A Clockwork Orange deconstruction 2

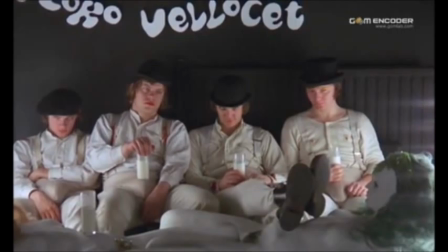Alex is the only one of them to have his feet up on the table showing his authority over the group. The table is in the shape of a naked woman in a sexual stance. The fact that Alex has his feet upon her and one of his drugs has put his milk onto the table shows their lack of respect for women, shown also throughout the film in their use of language towards women and the graphic rape scenes throughout.
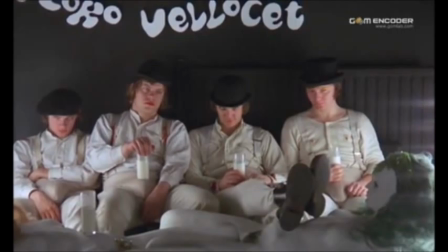The woman's hair is also bright green contrasting with the grey walls showing again the psychedelic environment they are in. The writing on the wall of the bar is also in 50s hippie font connoting drug use. It is at a sloping angle mirroring the zoned out expressions of the characters.
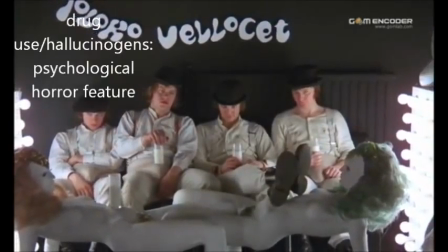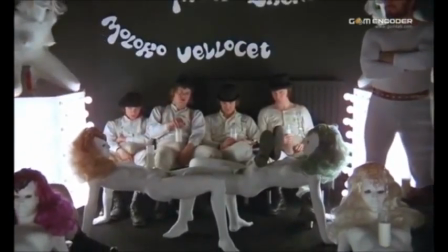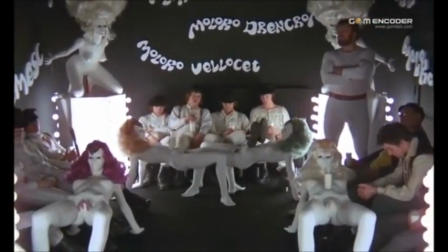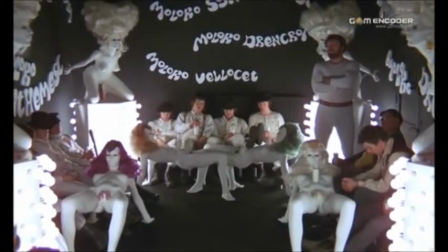The camera zooms out even further to show more naked women statues with bright coloured hair and more people in the milk bar, all with similar zoned out expressions. Alex is still staring into the camera. There is what it would seem a bouncer stood in the corner in an aggressive stance with his arms crossed connoting that it can be a violent bar.
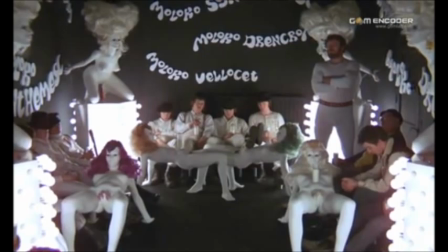There is no movement in the room apart from the camera zooming out. There is also no editing involved as it is all taken in one long shot. This emphasises the zoned out feelings of everyone in the room and adds to the eeriness. This is a typical camera work of a psychological horror as it shows creepy drawn out camera work building suspense.
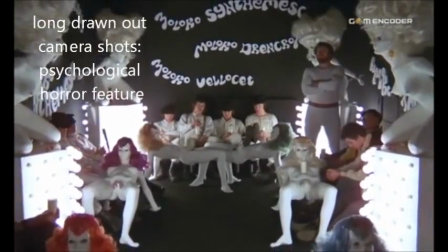There was me. That is Alex. And my three droogs.
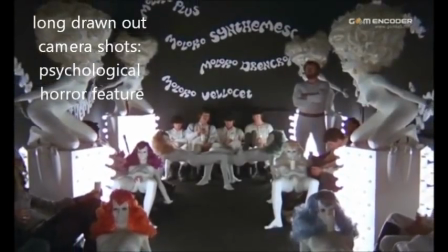That is Pete. Georgie. And Dim.
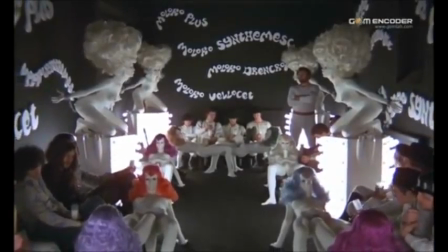And we sat in the Kurova Milk Bar, trying to make up our Azudos what to do with the evening.
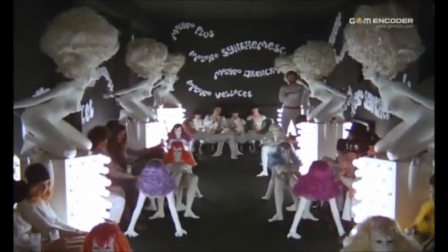The Kurova Milk Bar sold milk plus.
Alex introduces himself and his droogs. His voice is sophisticated but also sadistic with an air of malice, in it connoting he is up to no good. He takes his time pronouncing his words, emphasising the eeriness of the bar. The language in the film is taken from the book in which Anthony Burgess came up with his own futuristic language.
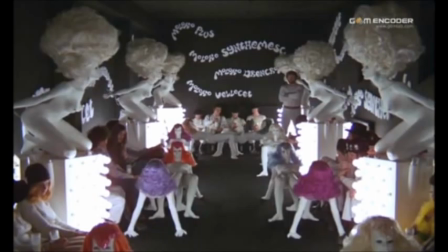The gang can't make up their mind what to do in the evening, showing their boredom, which leads to their bad doing.